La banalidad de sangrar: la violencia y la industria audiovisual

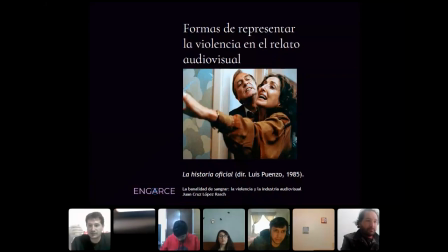(43:24)
Uno siente que hay una opresión, que hay una violencia, que hay algo que está mal, que funciona todo el tiempo, pero uno no lo llega a ver o a reconocer. Se construye muy efectivamente un clima kafkiano,
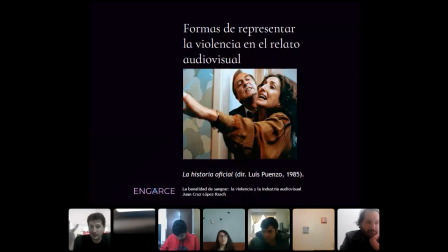(43:37)
¿no?, donde al final de la película recién esa violencia toma cuerpo y se ve de manera física, objetiva, observable, cuando se produce una situación de violencia de género. Esa violencia de género al final de la película, que es la única escena de violencia propiamente dicha,
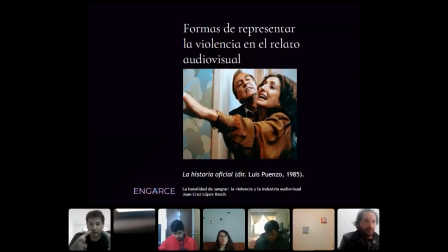(43:56)
viene a condensar todo esto que ocurre a lo largo del film. De hecho, La película, al estar ambientada durante la época del terrorismo de Estado, digamos, su realizador tranquilamente podría haber optado por decir, bueno, voy a mostrar escenas de violencia donde de repente, no sé,
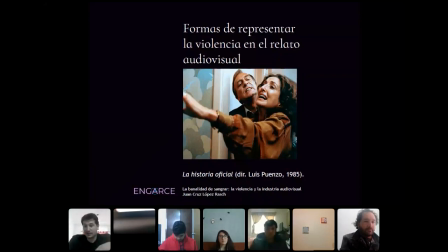(44:13)
las Fuerzas Armadas Argentinas tirotean a grupos o a movimientos sociales o a grupos armados de otros partidos políticos, ¿sí? Y sin embargo, el director decide no hacer eso.
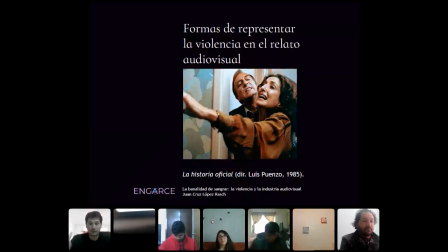(44:26)
El director, digamos, lo que hace es construir es una situación, un clima de violencia, de ese terrorismo de Estado, y ponerlo de manera tal que eso quede en evidencia en una situación concreta, particular,
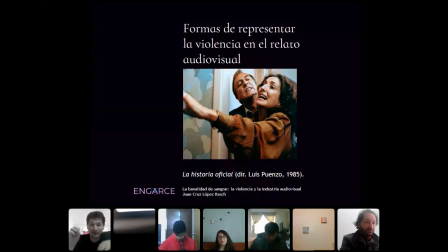(44:43)
y por llamarlo de algún modo muy elemental, ¿no? Que es cómo este marido golpea a su mujer con un grado de violencia muy grande, ¿sí? Pero en una escena que es muy cortita, porque es una película que dura más o menos 2 horas y es una escena que dura 2 minutos, ¿sí?
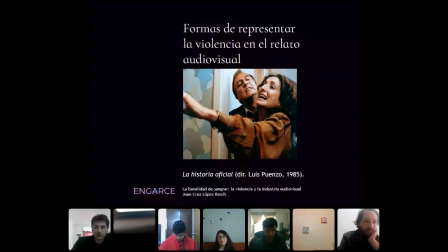(45:03)
Si pasamos a la siguiente diapositiva,
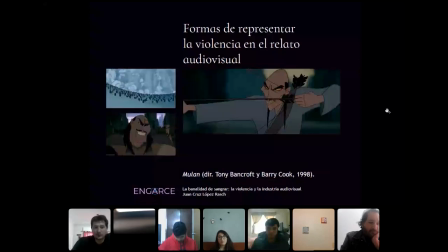(45:08)
nosotros vamos, de nuevo, aquí tenemos otro ejemplo, que otra vez, probablemente ustedes me dirían, bueno, pero son películas muy distintas, son géneros muy diferentes. Sí, bueno, pero lo interesante es que podamos comparar, ¿no? Y que podamos ver cómo se representa la violencia y cómo se puede representar de un modo distinto.
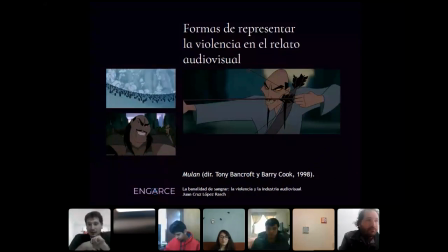(45:28)
Acá yo traigo a colación una película que es Mulan, que es del año 98, que es una película animada que seguramente todos ustedes conocen, que relata, a su modo, la invasión de los hunos al Imperio Chino,
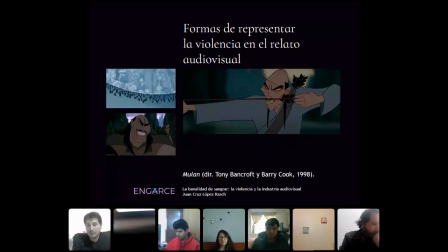(45:41)
¿sí? Acá, obviamente, a Disney y a los directores de la película se les presentó un problema, porque, a ver, ¿cómo hacer para hacer una película animada donde hay una situación de guerra, donde hay un contexto bélico,
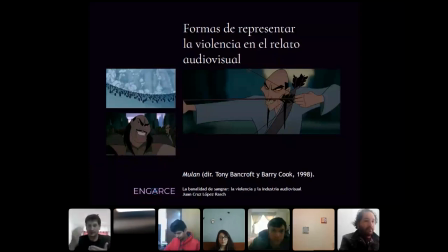(45:58)
y que al mismo tiempo esa película sea apta para todo público? ¿Cómo hacer esto? Porque, a ver, en una guerra hay muertes, hay violaciones, hay robos, hay destrucción, hay... ¿Cómo poner esto dentro de una película que sea apta para todo público?
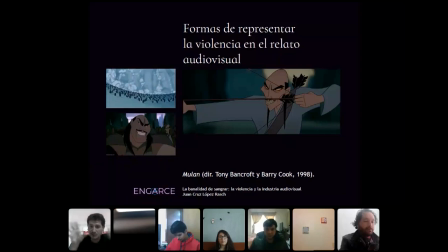(46:15)
Y los directores realmente aquí toman un camino muy interesante, y ellos, la manera que tienen de representar la violencia, la manera que tienen de colocar las escenas de violencia, está muy bien pensada y es muy inteligente.
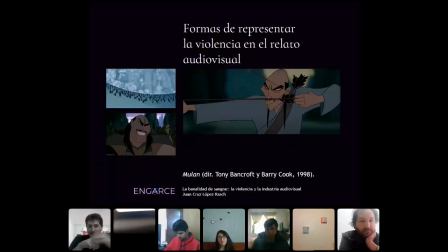(46:32)
Ustedes en la diapositiva ven ahí que hay un hombre que está con un arco y una flecha. Bueno, en un momento de la trama, el líder de los hunos, que viene a ser el villano de la película, captura a 2 soldados chinos.
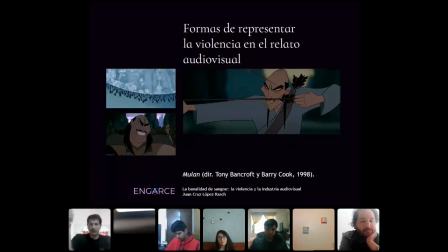(46:46)
Y les dice, bueno, ustedes ahora vayan y cuéntenle al emperador, díganle que lo vamos a ir a conquistar, que vamos a destruir China, etc. ¿Sí? Los 2 soldados salen corriendo, y el líder de los hunos mira a este otro que tiene el arco y la flecha y le dice,
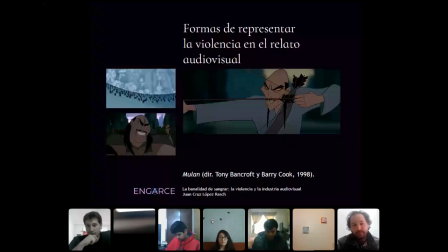(47:04)
solamente hace falta que llegue uno de ellos. Como que el otro está de más. Y lo que nosotros vemos en pantalla es a ese hombre tensando el arco, ¿sí? Apuntando con la flecha, y la escena se corta.
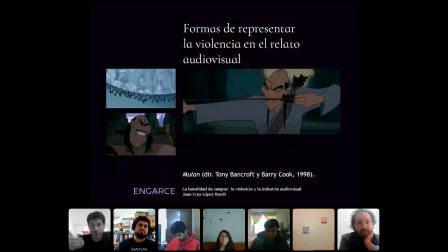(47:20)
Y nosotros, más allá de que la escena se corte y que no veamos más, entendemos perfectamente qué es lo que pasó. ¿Y qué pasó? Bueno, que uno de los 2 soldados murió por un flechazo.
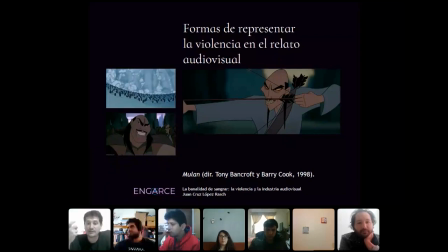(47:32)
Pero el director, los directores en este caso, no necesitaron mostrar cómo esa flecha atravesaba la cabeza, el cerebro o el corazón de ese soldado chino. No, no lo necesitaron hacer. ¿Por qué? Porque juegan con nuestra imaginación y de manera muy inteligente nos sugieren
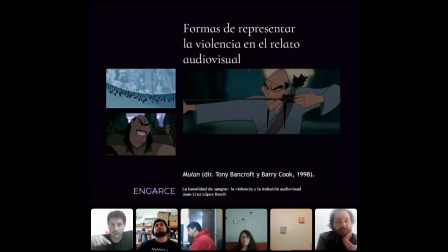(47:51)
y nos invitan a jugar con nuestra imaginación para reconstruir la escena en nuestra mente. Nosotros no lo estamos viendo, pero sabemos qué ocurrió. No lo vimos, pero estamos convencidos de que ocurrió.
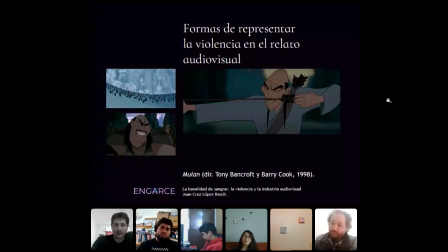(48:05)
Pasamos a la siguiente diapositiva, por favor, Andrés. Uno de los grandes maestros del cine
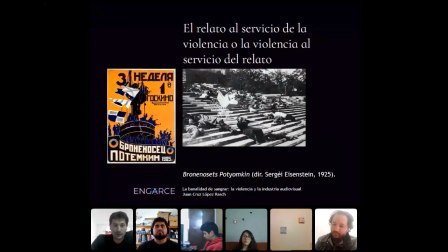(48:14)
enseñó esto, fue Sergei Eisenstein, con un gran clásico del cine, que es el Acorazado Potemkin, donde, digamos, Eisenstein, entre otras cosas, lo que nos enseña es que el cine consiste precisamente en hacer que el espectador,
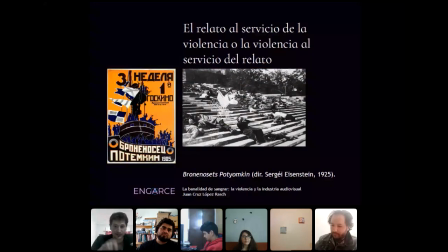(48:29)
sin que yo se lo diga explícitamente, entienda cuándo está pasando algo, cuándo algo está pasando al mismo tiempo que otra cosa, y cuándo lo que está pasando significa algo, ¿sí? Cuando yo veo que una persona aprieta su gatillo y dispara el arma,
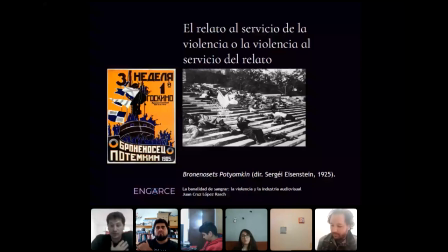(48:46)
y veo que después aparece otra persona agarrándose el pecho o el estómago, cayéndose, quiere decir que se está muriendo, quiere decir que lo mató. Pero no fue necesario, no sé, hacer una explosión de sangre, no fue necesario mostrar en primerísimo, primer plano, cómo se le explotan los órganos a esa persona, ni nada por el estilo, ¿sí?
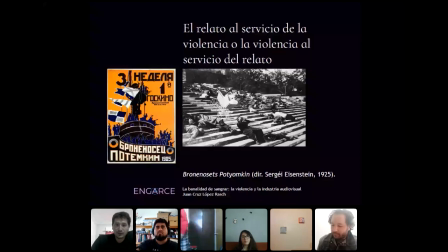(49:05)
Pasamos a la siguiente diapositiva, donde precisamente vuelvo con esta idea que es que el
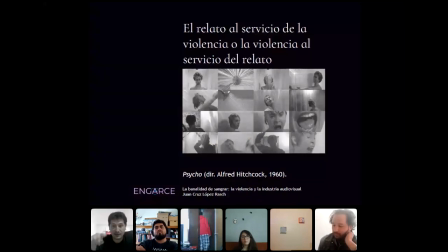(49:14)
la violencia tiene que estar al servicio del relato, y no el relato al servicio de la violencia. Y quiero ejemplificarlo con una de las grandes películas de la historia del cine, con un gran maestro del cine como fue Alfred Hitchcock, quien en el año 1960 filma Psicosis.
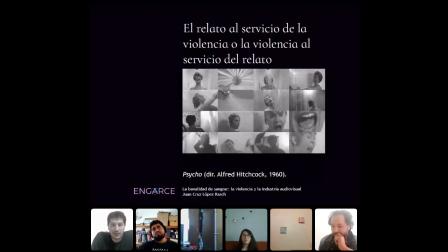(49:32)
La película es filmada durante la vigencia aún de este famoso código Hays, donde, por ejemplo, no se puede mostrar la sangre, digamos, se puede mostrar en su color. Uno de los motivos por los cuales la película es en blanco y negro, ¿no?
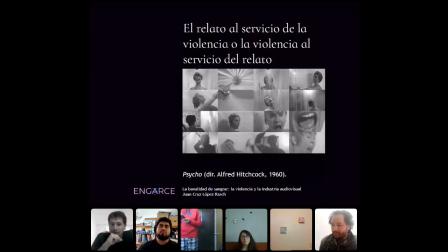(49:50)
Pero ustedes, fíjense, ahí ustedes ven varios fotogramas de la escena más icónica de Psicosis, Psycho, que es este famoso momento donde Norman Bates, vestido como su madre, va con una cuchilla y asesina a esta mujer en la ducha,
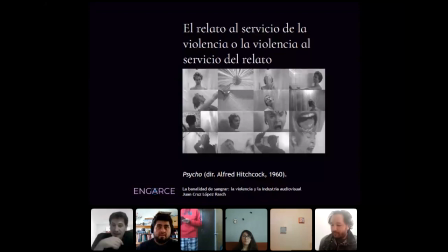(50:07)
¿sí? Esta escena a Hitchcock le llevó 3 días grabarla. Y es muy interesante porque Psicosis es una película de un psicópata, es una película de un asesino serial. Y es una película donde la violencia está representada de tal modo que nosotros
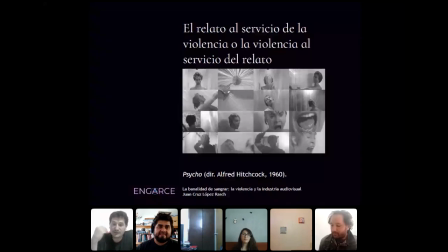(50:27)
sabemos lo que ocurre sin necesidad de que nos lo muestren de manera absolutamente explícita. Si nosotros reconstruimos esa escena, que ahí están los fotogramas, ustedes van a notar que en realidad en esa escena, ¿qué es lo que se ve? Se ve a una persona que levanta un cuchillo y lo baja, levanta un cuchillo y lo baja.
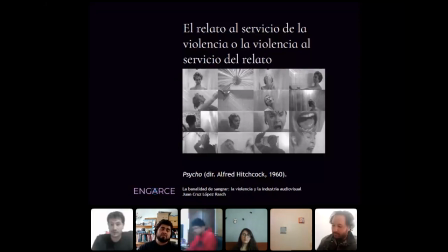(50:47)
Se ve a una mujer que grita y se ve sangre que cae en en el agua, ¿sí? Que se va por, digamos, el fregadero, ¿sí? Se ve una mujer que levanta y baja, una persona en realidad que levanta y baja su cuchillo, una mujer que grita y se ve sangre en el agua.
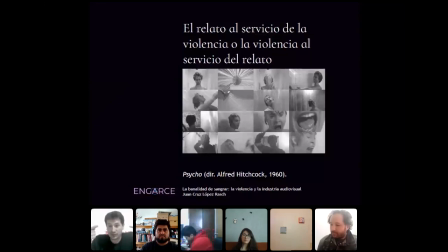(51:05)
Y nosotros, sin la necesidad que el director nos muestre el cuchillo entrando en el cuerpo de la víctima, sacándole las tripas, cortándole las venas, no sé, cercenándole parte de su cuerpo, etc., sin la necesidad de ver eso tan explícitamente,
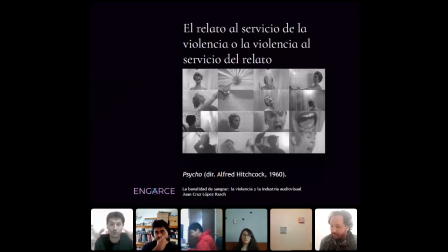(51:21)
nosotros entendemos lo que pasa. Acompañado, por supuesto, por una gran música muy emblemática que pega justo con la escena, que a nosotros nos da perfectamente en la cabeza, nos permite reconstruirnos qué es lo que pasa.